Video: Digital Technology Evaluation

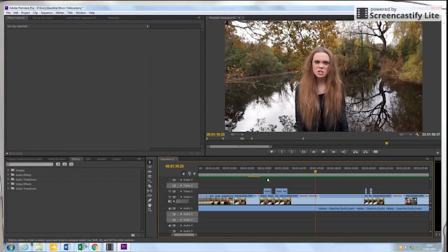8:29 This is how we did it. We individually cut the clips up at the points when she moved her arms in the most dramatic way. Thus putting them on top of each other made her move them even more crazily, which is what we wanted.
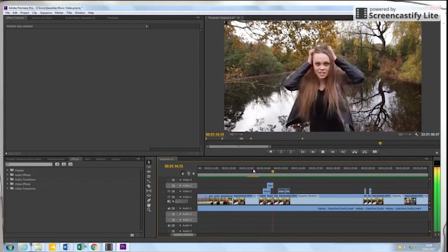8:42 Sometimes this was harder than expected because there are moments in the song when the beats are short and close together, so it took me time to find the second that the beat hit so that I could put a clip there.
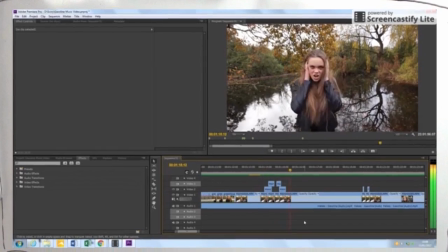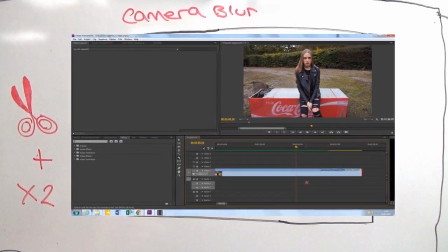8:56 One other effect we used was camera blur. This was used multiple times as a transition between two shots and often to link the verses with the chorus.
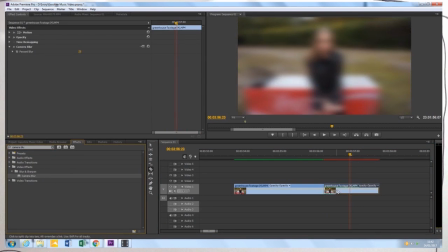9:03 We did this by first searching for the effect in the effects search bar. We then dragged and dropped the effect onto the clip we wanted to blur. Following this, we cut the clip up using the razor tool, which can be seen here. The smaller the individual cuts, the better it made for a smoother blur.
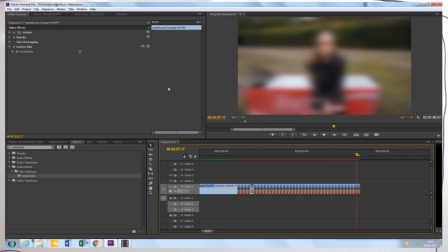9:19 The second part of this involved going through every frame of the clip we had cut up and changing the amount of blur on it. For example, the first of the shots would have had no blur, thus changing the amount to 0, and the last would have had a blur effect number of 25, so all of the clips in between had to keep gaining in number until they reached 25.
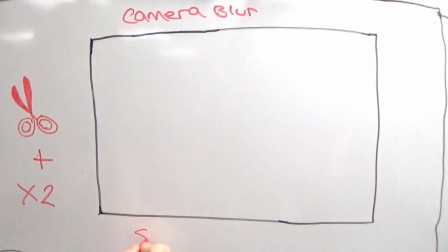9:38 This effect can be seen in action here. Another example of editing in the video is our use of slow motion to convey a certain message or theme.
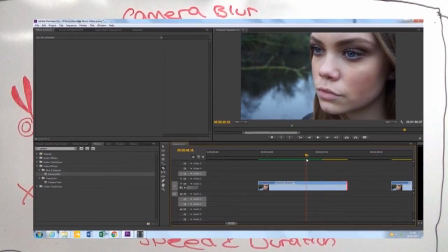9:47 Occasionally we chose to slow clips down for emphasis, which can be seen in the shot where Tilly looks directly at the camera.
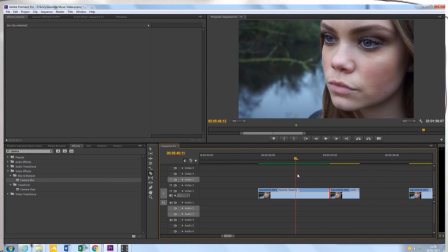9:53 We did this by first cutting the clip in half so that we isolated the section of the clip where she looks directly at the camera. We then slowed this clip down by right-clicking on the clip and selecting the speed and duration setting. We then changed the speed from 100 to 50, which made the clip half the speed it originally was.
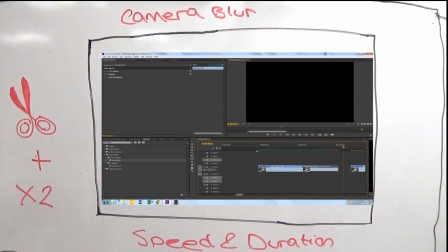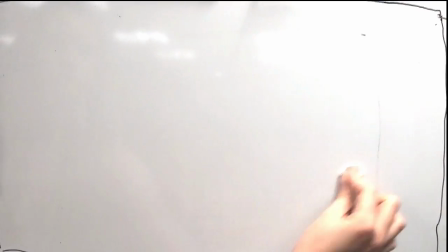10:18 The second part to our construction stage is website.
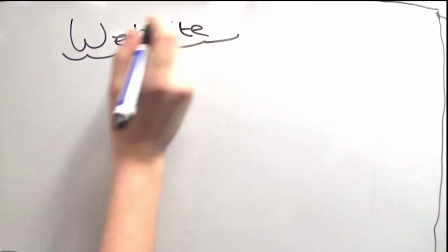10:21 The website was one of our most important ancillary tasks, and it was designed and created solely using Wix.com.
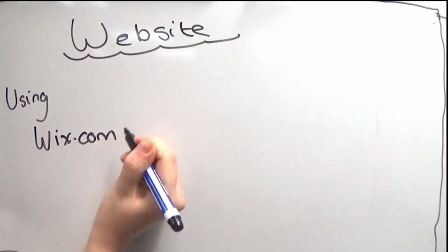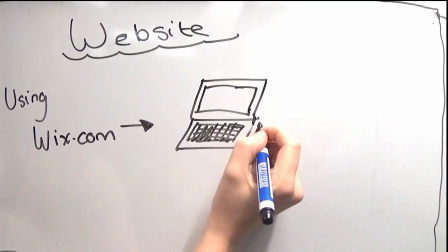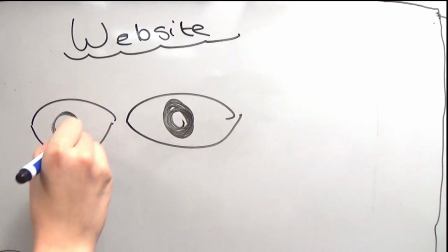10:39 We all took turns working on and editing the website so that a fresh set of eyes could always approach it, thus sparking creativity and progress.
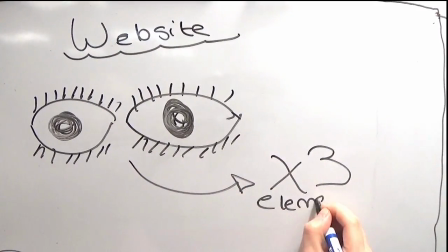10:49 Through Wix, we were able to create 3 elements to our website. The first was a moving image.
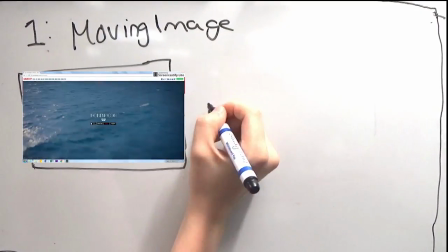10:55 This acted as a front cover which linked to our actual website. This was an idea we explored when researching other artists' websites, including Lana Del Rey's.
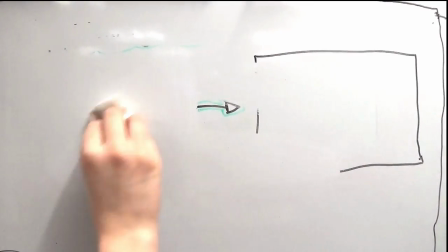11:03 It can be seen here connecting to our actual website through a link. We also used Wix to create the website itself, which took months to complete and perfect.
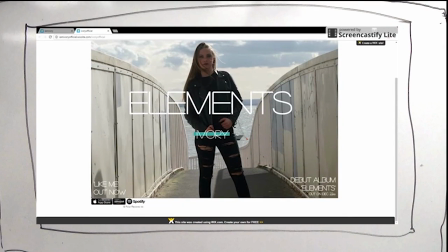11:12 We chose to have a minimal, clean design, combining the colours white and teal for the basis of our website template.
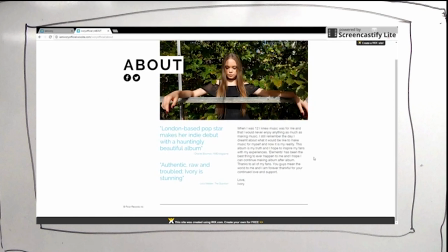11:17 This was because these colours featured throughout our merchandise and video, so we wanted to maintain our artist and brand synergy.
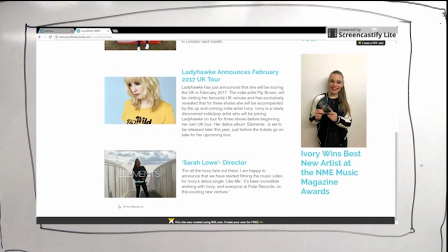11:23 We made sure to include all the important labels and social media links that are present on other artist websites such as Gallery, News and Subscribe.
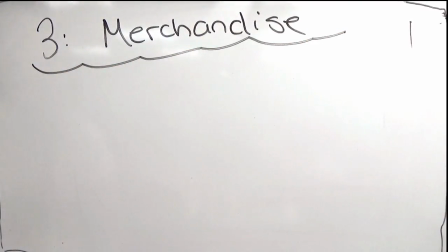11:31 The final element, which we used Wix for, was to create a separate merchandise website. Our merchandise was created using the website Vistaprint.
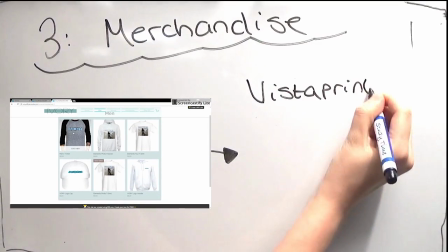11:39 This was a very easy way to create different pieces of merchandise, all of which incorporated Ivory's signature name or album cover.
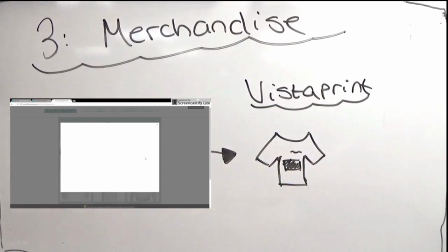11:45 The different pieces of merchandise included both men and women's tour t-shirts and hoodies, as well as accessories such as posters and tote bags.
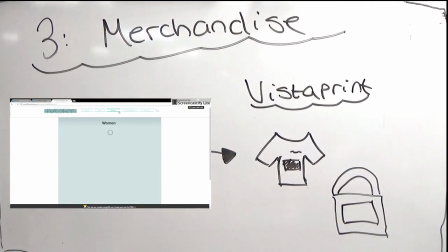11:54 We chose to create a separate merchandise website so that we could make our
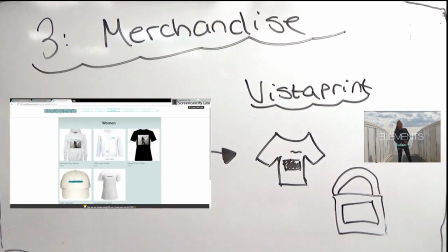11:57 artist's website look professional by suggesting she has our own merchandise website where fans can buy Ivory's merchandise and clothing.
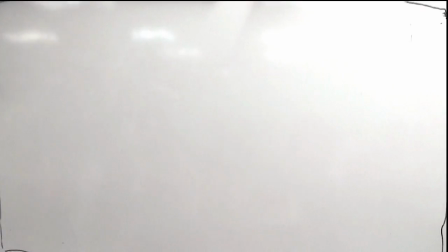12:04 As a site, Wix is easy to use and navigate, but we did experience some problems, the most prominent of which was that we got locked out of our own account due to a sign-in error.
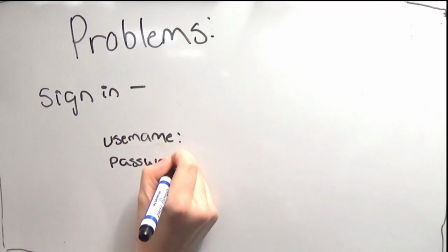12:13 The way Wix is set up, you can only be logged in on one computer at a time. This meant that if we accidentally forgot to log off on one computer, we would not be able to log in on another.
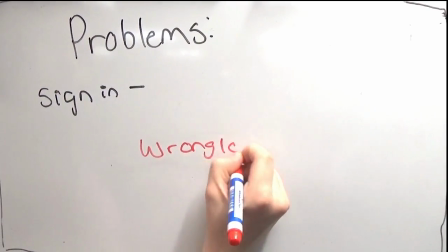12:22 This was a real issue because we got locked out of our account and so could not amend the website further.
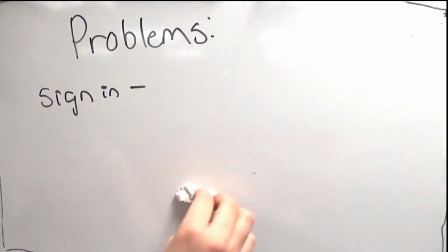12:27 However, despite this, we found a solution. We took the time to remake the website as well as ensure that we would not make this mistake again.